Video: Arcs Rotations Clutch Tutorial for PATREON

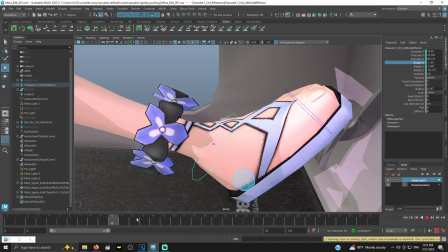(8:10)
She's just, poor Mina is just stuck there.
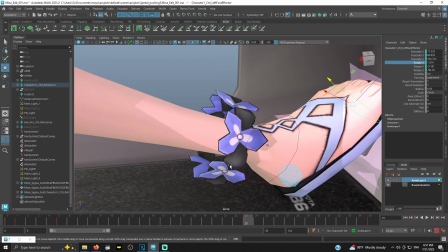(8:15)
So if you want to emphasize her pressing against this, what I typically do is I would just simply lock her toe here,
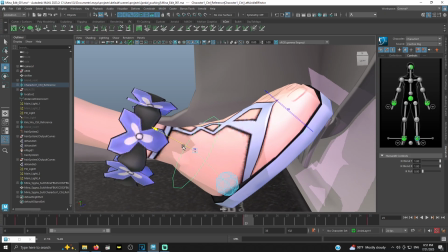(8:23)
grab the ankle controller, and just move it up. Okay.
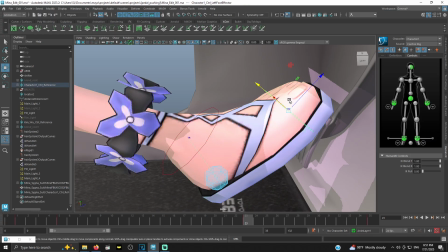(8:27)
And it's very simple, because the effect that you're going to do,
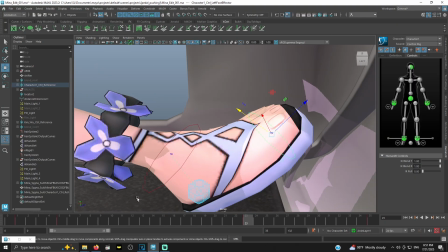(8:33)
and for this particular model, her heel raises a little bit.
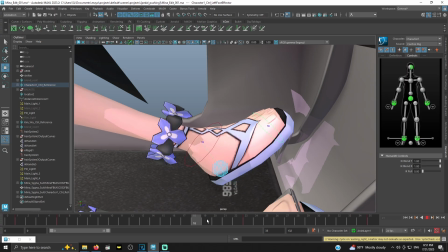(8:37)
It just makes it look like she's holding it, you know, or she's firmly pressing it. And then she comes up, right? It's very simple. That way you're not just looking at that for that long, you know what I mean?
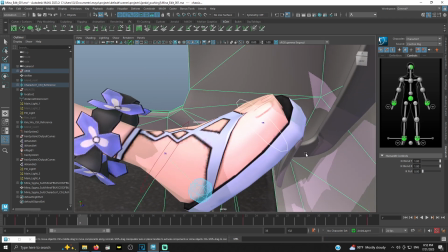(8:50)
And even then, you know, you can, a clutch push and shift of gears is no more than, I think, 25, it's between 25 to 48 frames.
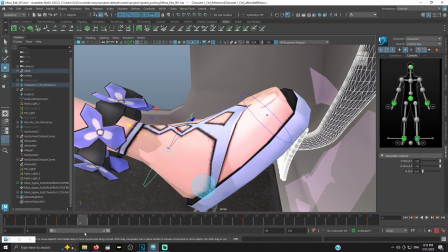(8:59)
This one's about, it's a little longer than that, or a little shorter than that.
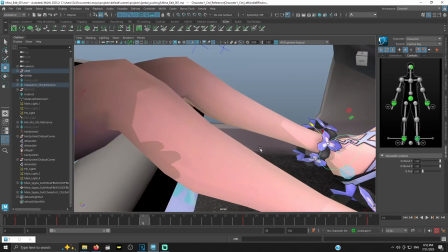(9:04)
But typically what I would do is I would come up here, and then I would animate her shift.
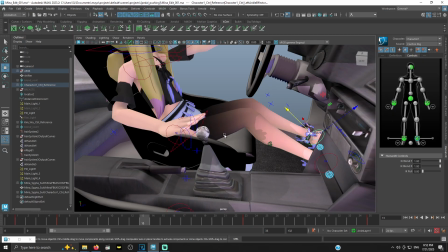(9:09)
I'll cut the camera,
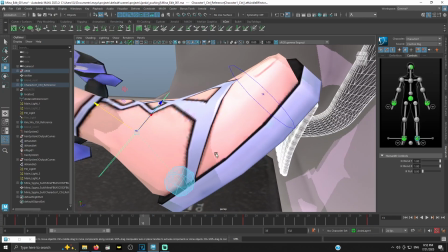(9:11)
focus on her hand, and have her shift the gear, then come back down here about frame 23, and then she'd pull her foot back up.
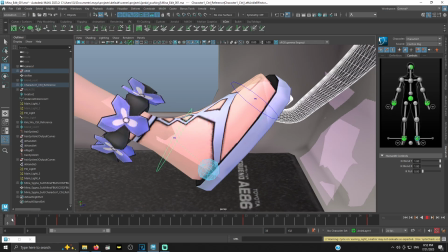(9:19)
And that's, you know, that's the best way to do that.
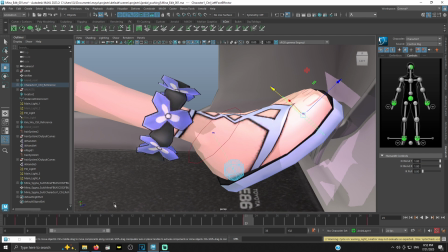(9:23)
Let's say you don't have the luxury of pinning this, and let's say you don't have any of that type of stuff where you can just easily lift the foot and all that. Let's say you don't have that stuff, right? Let's go ahead and go back. Let's say you don't have the luxury of that. Like the Blaze, I don't have that, right? I can't just lift the foot up. I don't have that in my program.
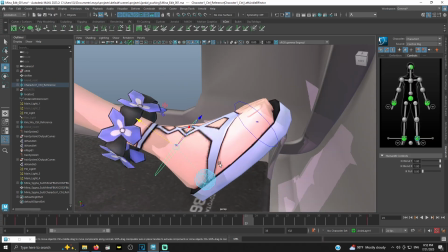(9:41)
Okay, so you don't have that, right?
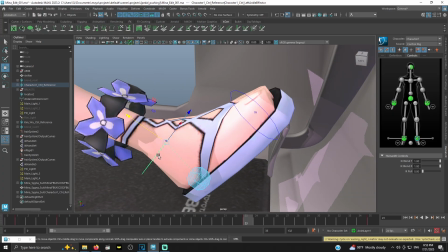(9:44)
This is where pulling and pushing this controller will help make this even like look as believable as possible. So let's say you push the, well, let me unlock the toe here because you don't have that.
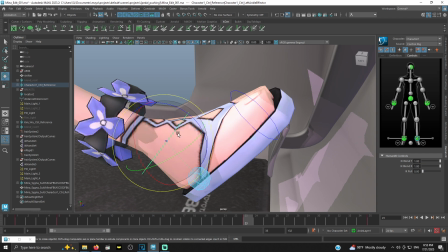(9:59)
Let's say you're gonna have to do this manually, which is a little more annoying, but let's say you rotate the ankle, right?
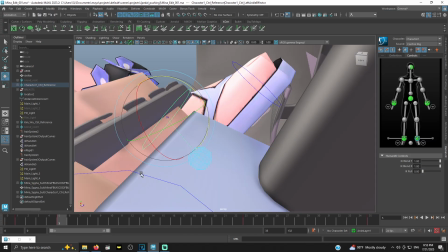(10:05)
And you want to keep in mind, you want to kind of come back and forth here. Okay, where was her toe? It was on the edge of the pedal there. Okay, I see that.
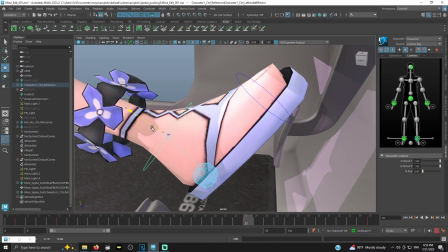(10:12)
And then pull her foot down in that direction, maybe, right?
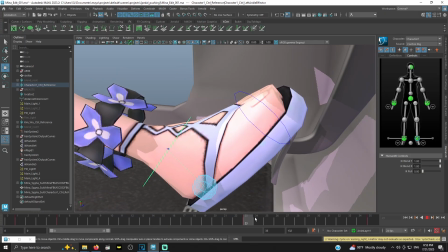(10:17)
Just to kind of give it a little bit of movement, just a little bit of movement.
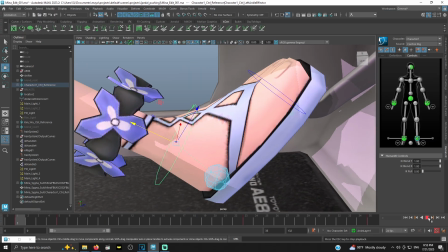(10:22)
And still, even then, that just looks so much better. So when you play it, you get that, which is still good.
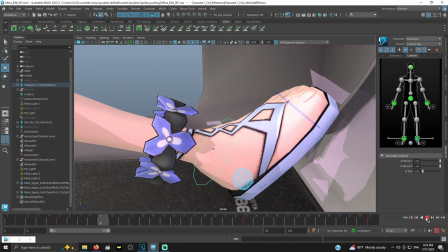(10:28)
It's a lot better than what we had originally started with, which was just rotating the ankle.
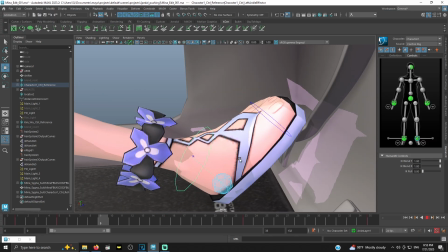(10:33)
You see what I'm saying? So look at that. It looks so much better. You get kind of a firmness of it.
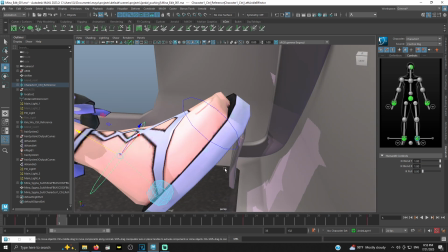(10:39)
You get the push, and you can even take it even further, animate the pedal coming down a little bit. You can even, like, for example, I'll give you a quick example of this.
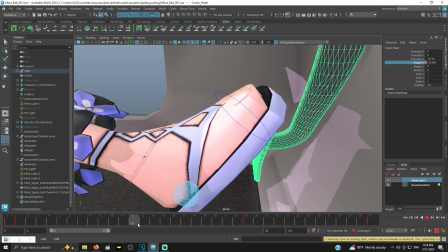(10:48)
Just pull the pedal up like this, and boom, and you see how the pedal's still coming down a little bit, and there you go. Like something like that, you can clean up a bit more to make it look better.
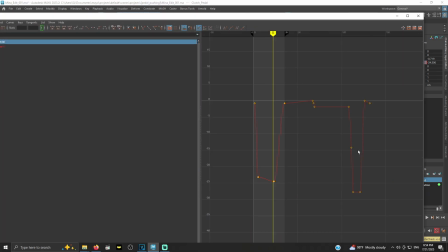(11:02)
Maybe even do like maybe check your graph editor and go, oh, what's going on here?
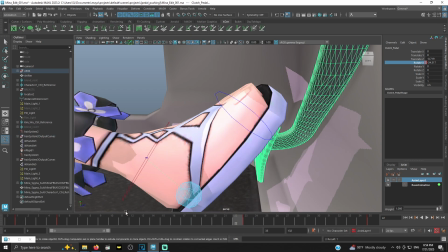(11:08)
Oh, auto tangents, and the result was 1. There we go.
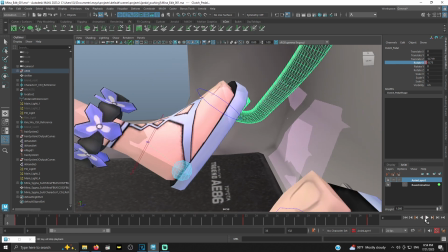(11:12)
Now you kind of get like a good, nice moving hold there as Mina pushes her foot down and then comes back up.
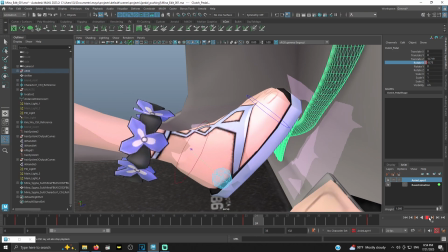(11:19)
And sure, there's some sliding here. Let's address that real quick. You see how her foot's sliding off the pedal a little bit?
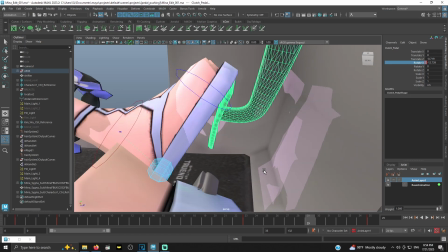(11:26)
That tend to happens a little bit in real life from what I've seen videotaping ladies.
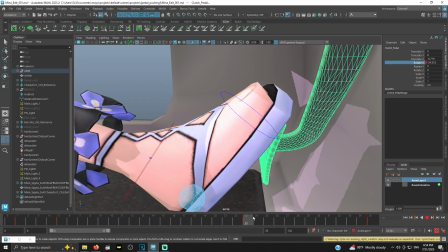(11:31)
Their foot will kind of like slide down or up the pedal as it comes up.
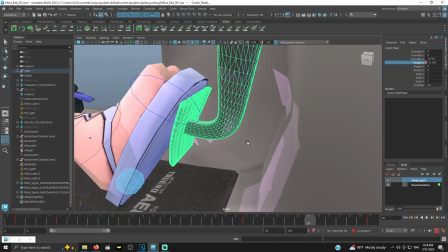(11:35)
But let's say they're barefoot or something, or maybe these sandals here, I highly doubt it, but these sandals have like high traction or something like that.
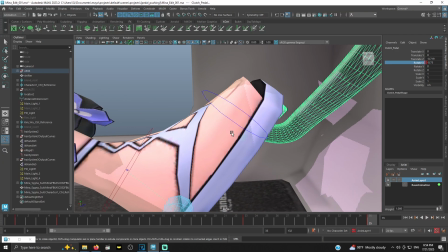(11:42)
When her foot comes down and she's coming off the pedal like that, you see how the pedal's kind of sliding up her foot like that.
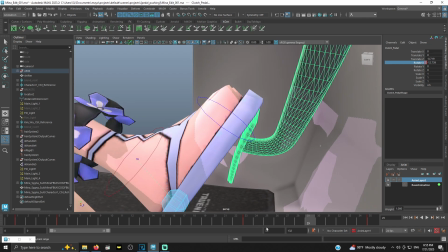(11:50)
And if you want to fix something like that, you would just go to the first frame, check the last frame.
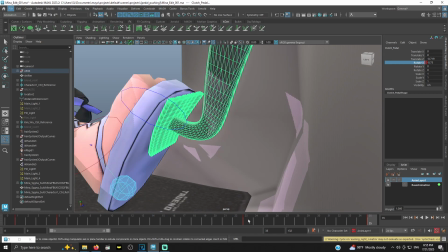(11:57)
Okay, note that it's at the tip of the sandal. The top of the edge of the pedal is at the tip of the sandal there.
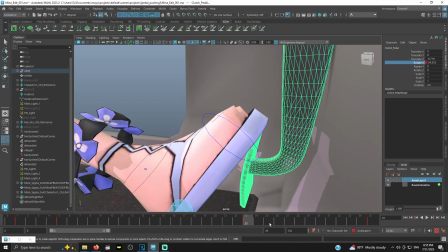(12:02)
And then here, it's a little bit lower. Okay, so somewhere we'll add a breakdown frame right about here, right?
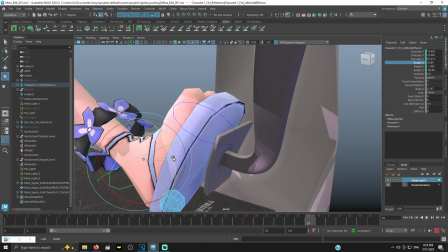(12:10)
And then you would grab the ankle again. This is if you have no toe controls. Lift her foot up a little bit, move it down.
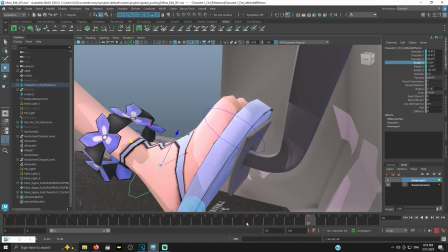(12:18)
Okay, let's see. Now what?
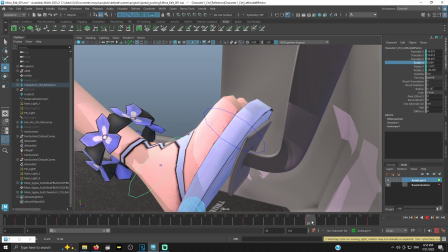(12:20)
How does that look? It's still kind of sliding back a little bit. So, and you just play with that until you get a nice result.
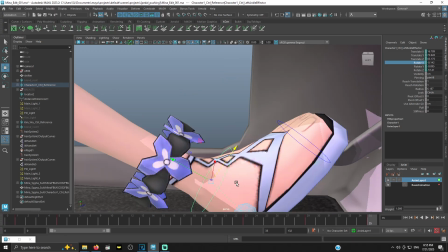(12:30)
See, a lot better there. It should have like an arc. So what I mean by that is her ankle should follow a arc.
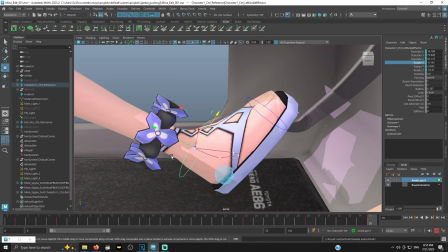(12:37)
And in Maya, you have this thing called an editable motion trail, where you can see this trail.
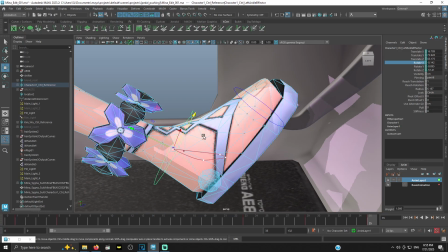(12:44)
And when I scrub through this animation, you can see how the arc, how it plays through that loop. So watch that blue line there.
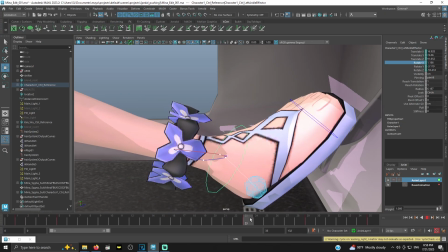(12:55)
See how it turns brown? And then right here at 23, it's at the edge of this dot,
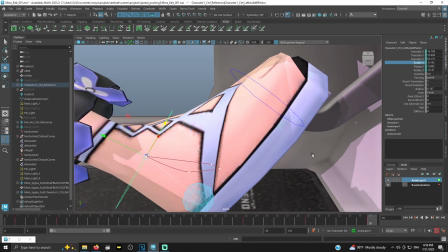(13:00)
her foot dips down and then it comes up like in real life. And you can see here on the pedal, it looks somewhat realistic.
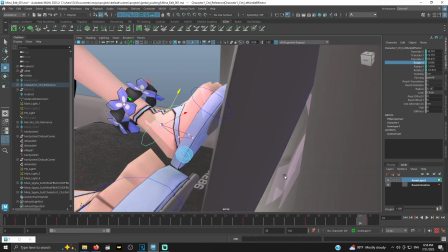(13:08)
Now it's probably dipping a little too much, but we can always you could always go back and tweak that and whatever like that.
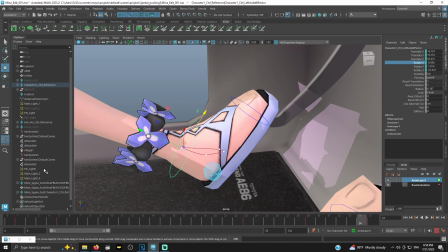(13:14)
And that's what makes you a really good, it makes your animation stand out when you take the time to tweak those certain things. But already just a few moments or few minutes, we've been able to clean this up.
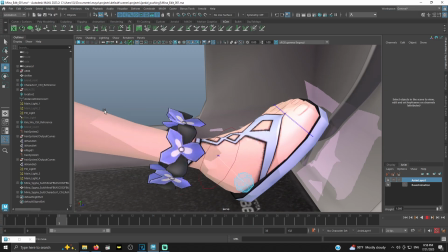(13:26)
No toe thing, no using the toes, nothing crazy, nothing really hard, okay? Just something very simple, just translating and moving and rotating the ankle. And it already looks so much better. And then for the original of this, I should say,
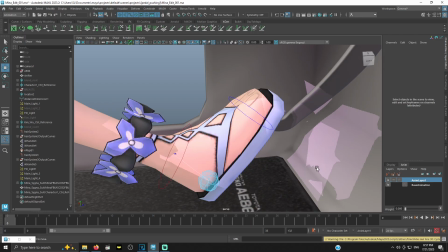(13:45)
how it typically looks is this is the end result that I was able to come up with just playing around.
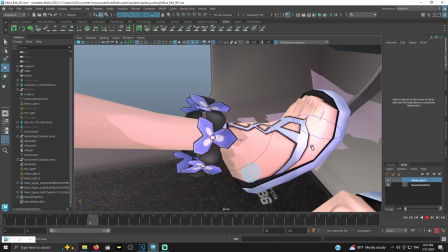(13:51)
See how the toes bend, her heel even bounces a little bit. I wanted to add a little subtle bounce to it,
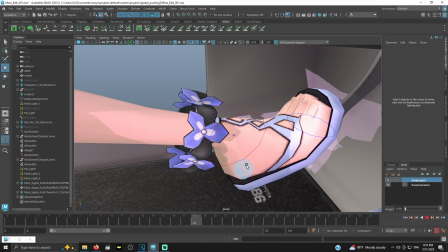(13:57)
like to kind of show the force that she's putting into pushing that clutch to the floor,
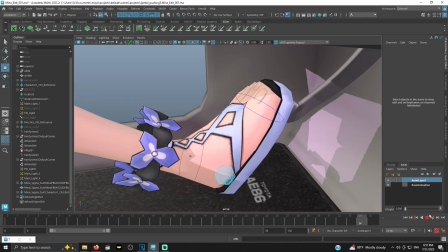(14:03)
because you want to make it seem, if you've ever been in a car, when you push your foot down on the clutch, it's kind of springy.
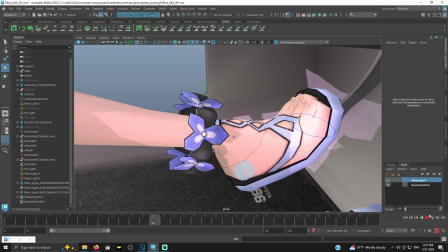(14:10)
It's not like a gas pedal where you could just kind of, flatten it with minimal effort.
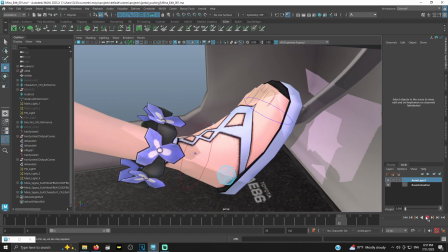(14:16)
Mina's really, you can see she's raising her heel a little bit and she's really pushing that down.
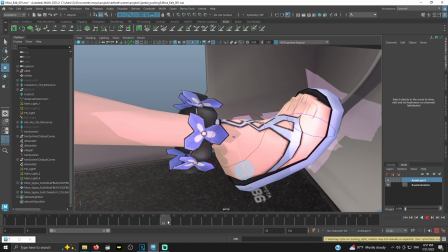(14:24)
So you see the energy transferred from her toe to her heel, bounces a little bit, and she pulls her foot up.
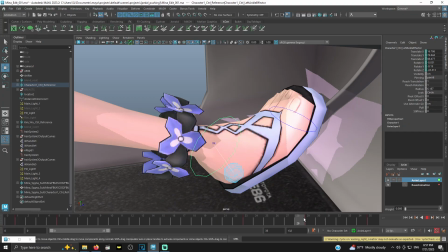(14:30)
This is an old animation. I actually would have, let me come back here, just kind of nitpick myself.
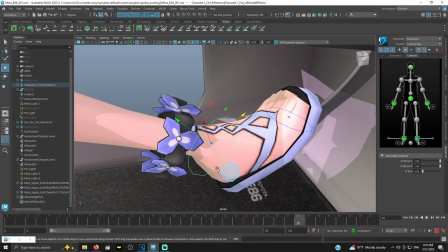(14:38)
I actually would have, to give a little anticipation to her lifting her foot up. Her foot just comes down and then she just kind of comes up, giving the viewer no anticipation.
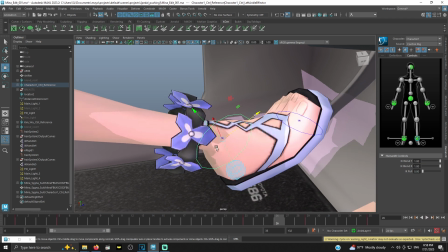(14:48)
I would add an anticipation frame probably around here, and I would just lift her heel up a little bit like this. see if I can get it to work here. I would pull her heel up a little bit.
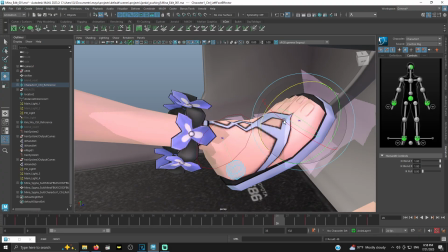(15:10)
Even rotate her toes down. I have the luxury of toe controls and stuff like that.
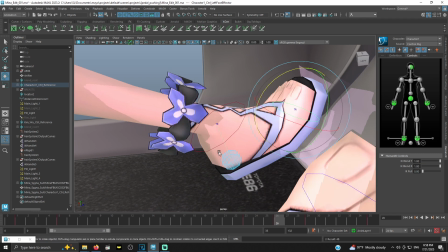(15:19)
And just rotate her foot down. Let's see if it holds here. It doesn't look like it's holding. That's probably because of the animation layers and stuff, but I think you get the idea. You would rotate the foot down and you would kind of almost have her toes coming off of it,
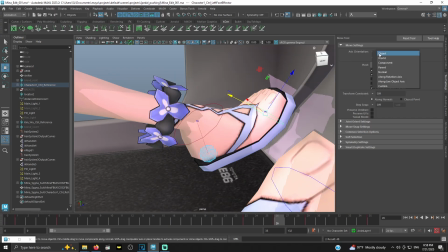(15:33)
and you would move, and I'm going to show it here. It's not going to hold, it's not going to stick,
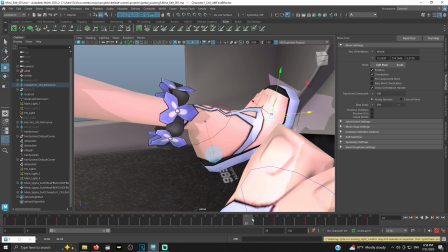(15:37)
but what you would do is you would move it back so that she looks like she's lifting up off the pedal, like she's kind of like a seesaw.
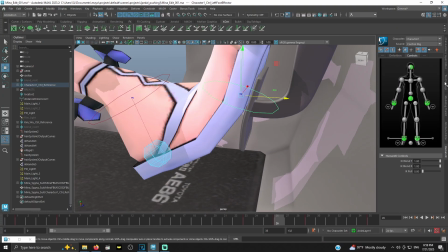(15:46)
She's like seesawing off of that pedal there. And let me see something.
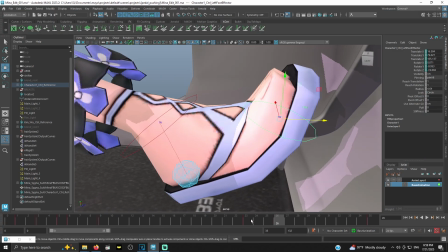(15:51)
Oh, that explains why it's not working. There we go. So I would add a breakdown.
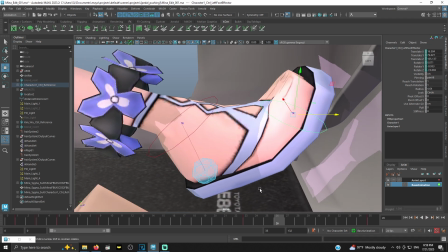(15:56)
I would add an anticipation is usually, for humans, it's usually around 3 to 4 seconds.
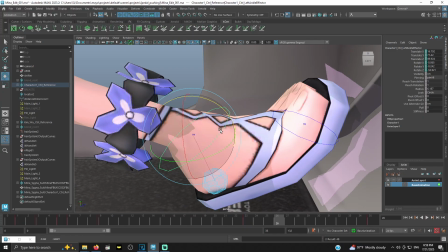(16:03)
Since it's kind of a swift motion, I would typically do it around 3,
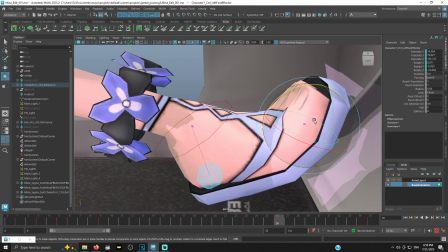(16:08)
and then I would just move her foot up, and then I would rotate her foot forward, and I would move her toe back.
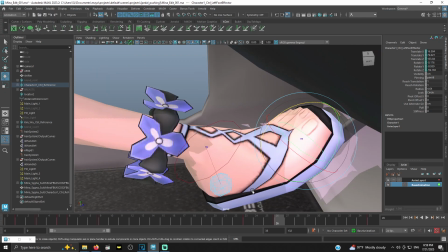(16:16)
If I were doing it now, this is an old animation. This is me learning more, and see how she kind of comes off of it a little bit.
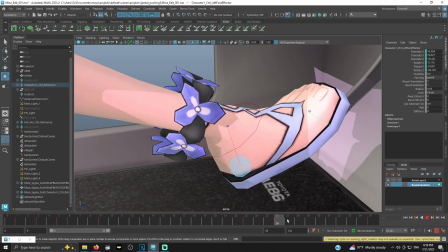(16:24)
And that's what I would do to kind of give it anticipation of her pulling her foot back.